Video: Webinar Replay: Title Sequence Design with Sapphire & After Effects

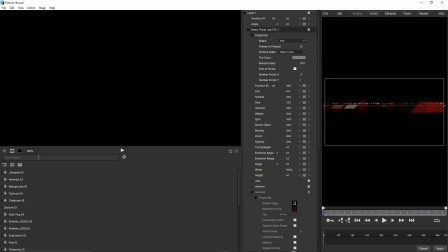49:33 If I just do a search here, News, just searching in my presets. There we go, News Ticker. If I just select that and click play, that's the preset.
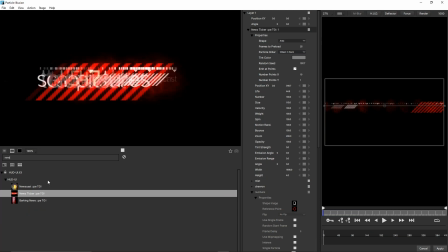49:48 And I didn't want the words or the numbers. Looked a little bit retro for what I wanted.
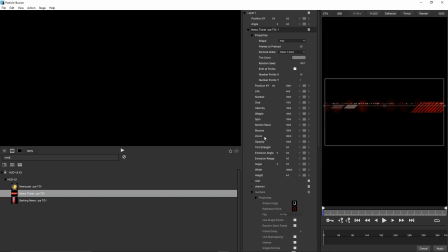49:53 So they're particles. I just literally went into the emitter and turned off numbers and turned off text just by choosing
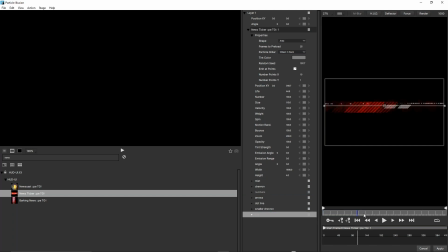50:08 disable. You can see it says enable now because it's disabled. So I've just disabled those. And that gives me that nice sort of techie movement. I haven't had to do any work. I didn't have to go in and build that from scratch, which is a fantastic time saver.
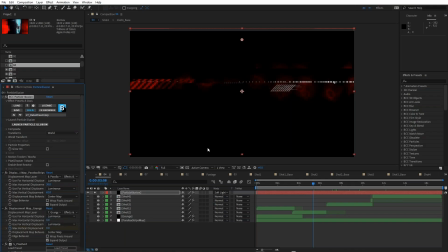50:22 Just cancel that. And just laid that on top using the soft light blend mode.
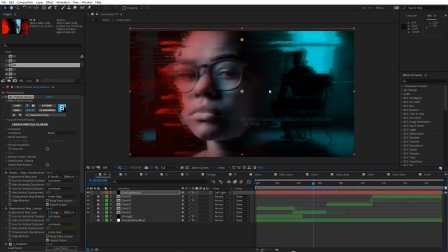50:28 It was already red and white, so it kind of worked perfectly in here. You can see it really adds to that sort of techie feel. I just wanted to add a sort of a techie element in there without having to do too much work, basically.
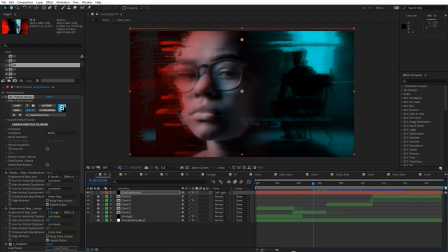50:47 Just like that. Okay, so once I got there, I really wanted to add some text. And the hardest thing about adding the text was working out what I wanted to add. I mean, literally what the text was going to be. I tried a bunch of different things. I didn't want too much text.
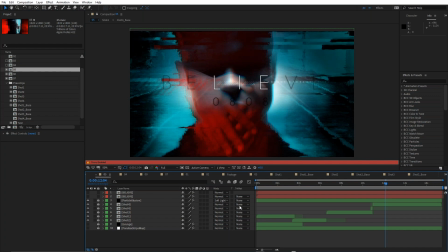51:06 And eventually I hit on this idea of, let me just come back to the beginning.
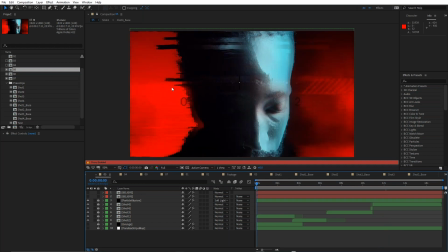51:14 I hit on the idea of starting with L-I-E for lie and turning on the rest of the letters to make that believe.
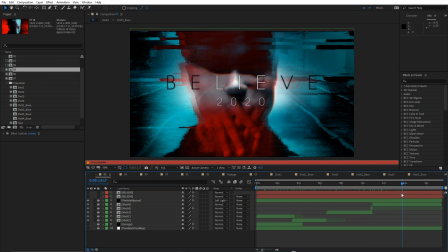51:24 I thought believe, I think I chose the word believe at start. I thought believe was a strong word and it looked really good in this font. And then I thought, okay, well, if I animate the tracking, then that will leave L-I-E at the start. So I thought I would just play with that.
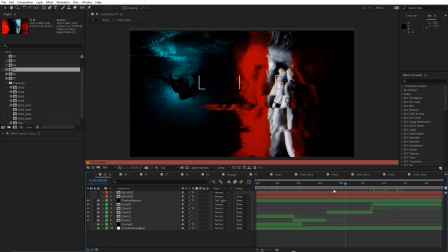51:42 So as the viewer, you can see L-I-E for most of this spot. So you think, oh, lie, okay, something's going on here, some kind of dramatic relationship thing between these people on the spaceship or whatever.
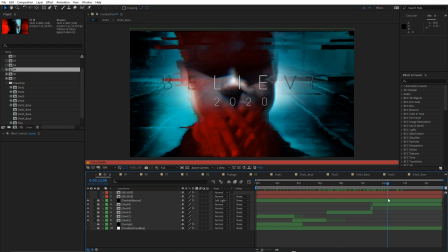51:59 So everything's built on lies, but then you see believe. So you know, it's kind of you're not sure whether it's lie, the title of the spot is believe or lie.
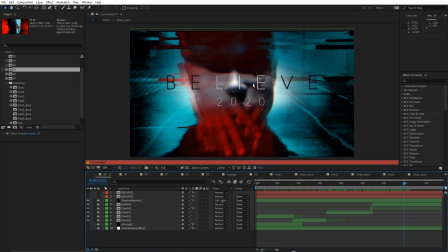52:14 Is it lie and you should believe something, or is it believe and there's something about lies? I like that. There's a kind of I'm not sure of the word, I can't think of it, Brian, but there's a kind of a contrast between those two words.
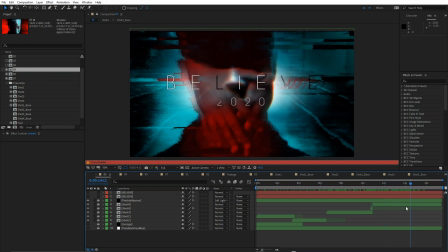52:33 Lots of people really enjoying the presentation, John. Lots of love for this beautiful design, and lots of people really kind of enjoying seeing kind of behind the curtain in your design process and your thinking as well.
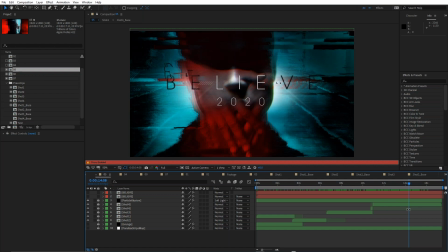52:51 Good. Yeah, that's the whole point of these ones, isn't it? It's nice to have to be able to see how it's sort of broken down. Yeah. Just to clarify, a lot of people were wondering about like what you know, how you're able to pass these ideas past your client.
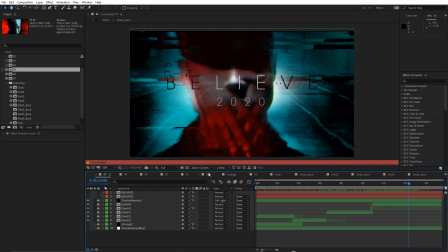53:06 So to clarify, like this is an internal project that you and I both worked on together. So luckily we didn't have to deal too much with a client. We had the creative freedom to kind of do what we want. Absolutely. But I would approach this in exactly the same way. You know, I would approach this in exactly the same way.
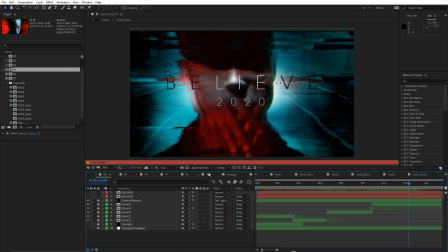53:25 I mean, in this case, you were my client. So I showed you original style frames. This is where I wanted to go. We talked about the different kind of text, you know, wording that could be on there.